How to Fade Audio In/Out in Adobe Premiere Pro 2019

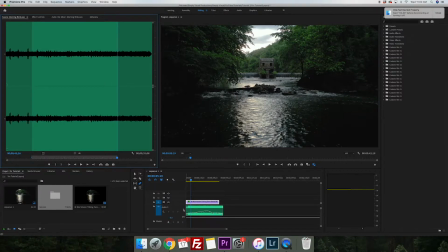So it looks like we're running out of track room, so we're going to right click, add track, and this will open up another audio layer for us.
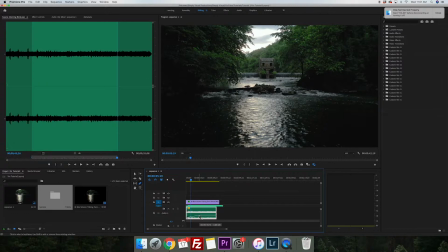So again, we're going to have the birds fade in from the beginning, pull it to the end. Let's listen.
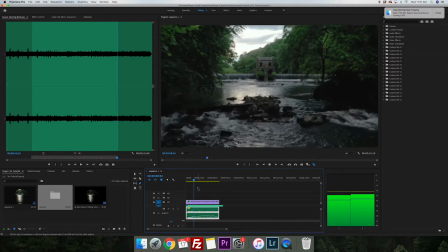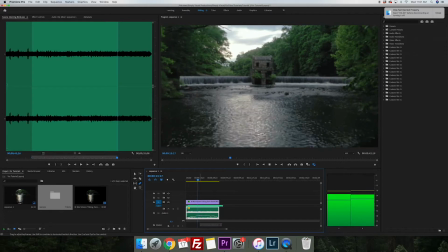Pull it up just a hair.
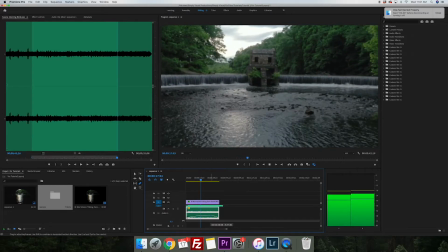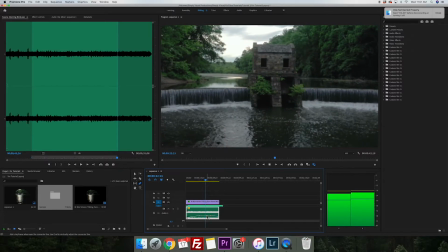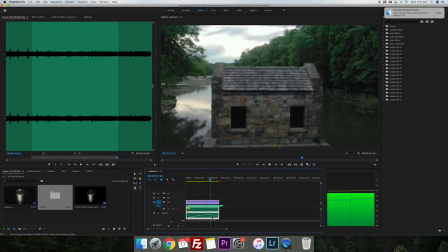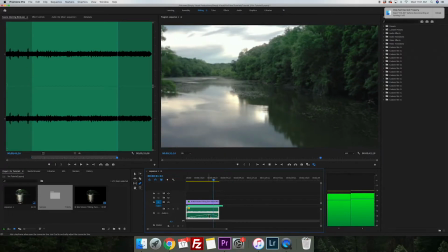That's sounding pretty good.
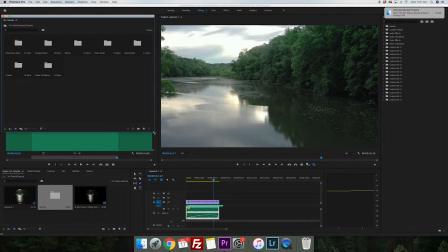So another extent of the forest is I want to hear a little bit of insect, a little bit more than just the bird. So we're going to hop back into nature. Actually, not nature. We're going to hop into urban suburban.
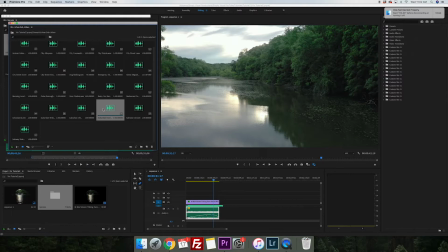And we have a track called Suburban Evening, which is sort of that just light feel. You hear a bit of the crickets
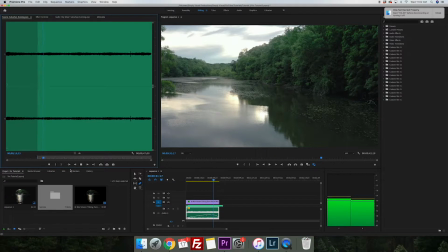and it just adds an overall nice ambience to the scene. This will be nice once we pass over the shed and we just see this distant, murky water here.
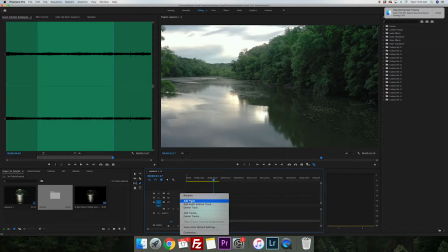So again, we're going to control click, add track, and we're going to drop this in.
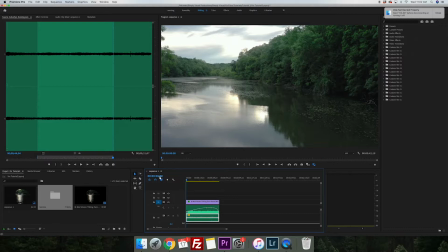And we'll pull it down slightly. Let's take a listen. Again, we're going to fade in as usual.
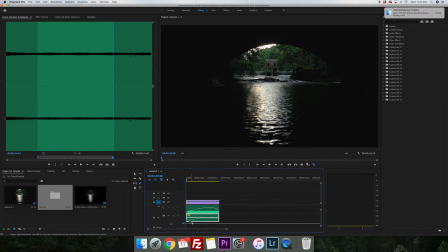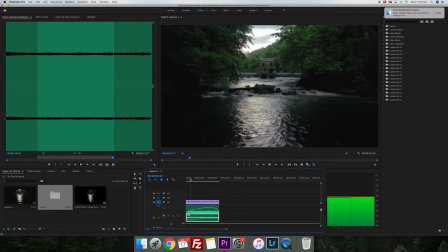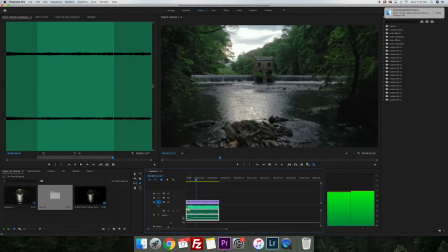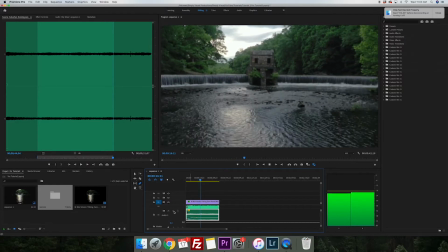If you wanted to solo this track, we can click this S.
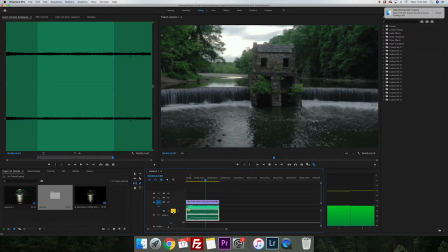And that's a nice subtle sound in the background there.
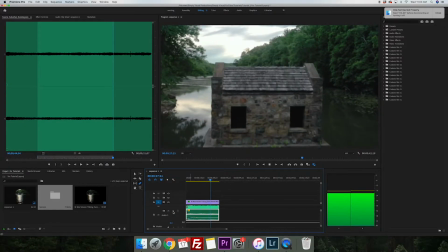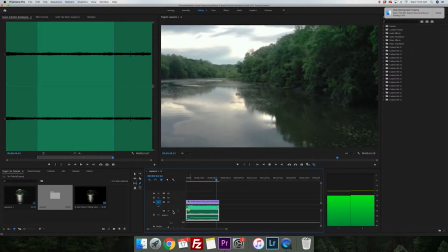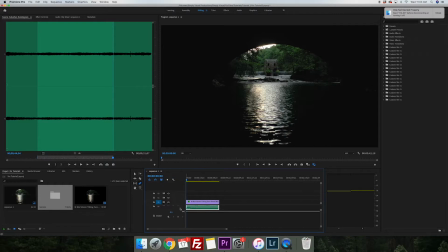Okay, so I think that's sounding pretty good. The last and final touch I want to do is I want to hear the slight sense of the drone passing the shed.
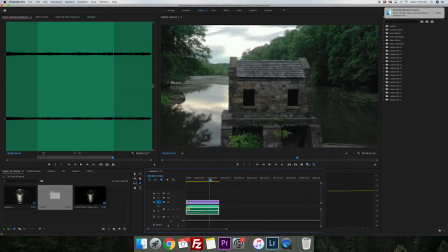So right about here, we're going to add in a little bit of additional sound just so that we can feel the sense of space.
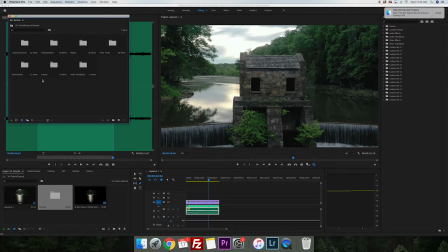So a track that I like to use to do this is actually going to be, again, in urban suburban. And I know it may, actually it's going to be in transportation.
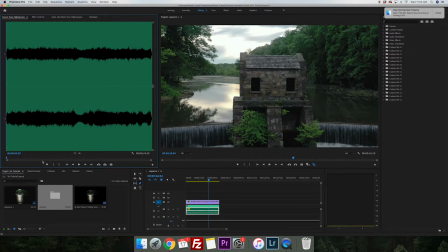And I know it may sound a little strange, but busy highway actually gives us a good amount of noise where we can sort of just wipe something by. We don't want the brakes though.
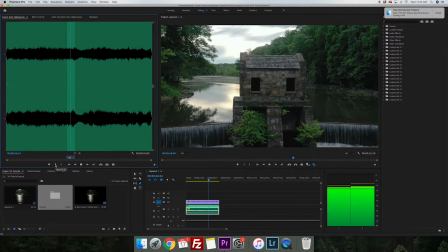Let's see here.
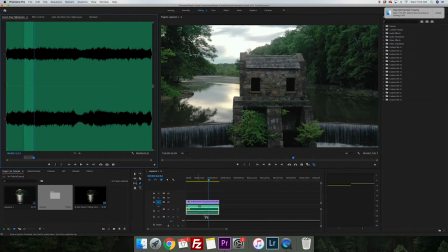So we're going to take that and we're going to drop it in right as we pass over the shed here. Let's take a zoom.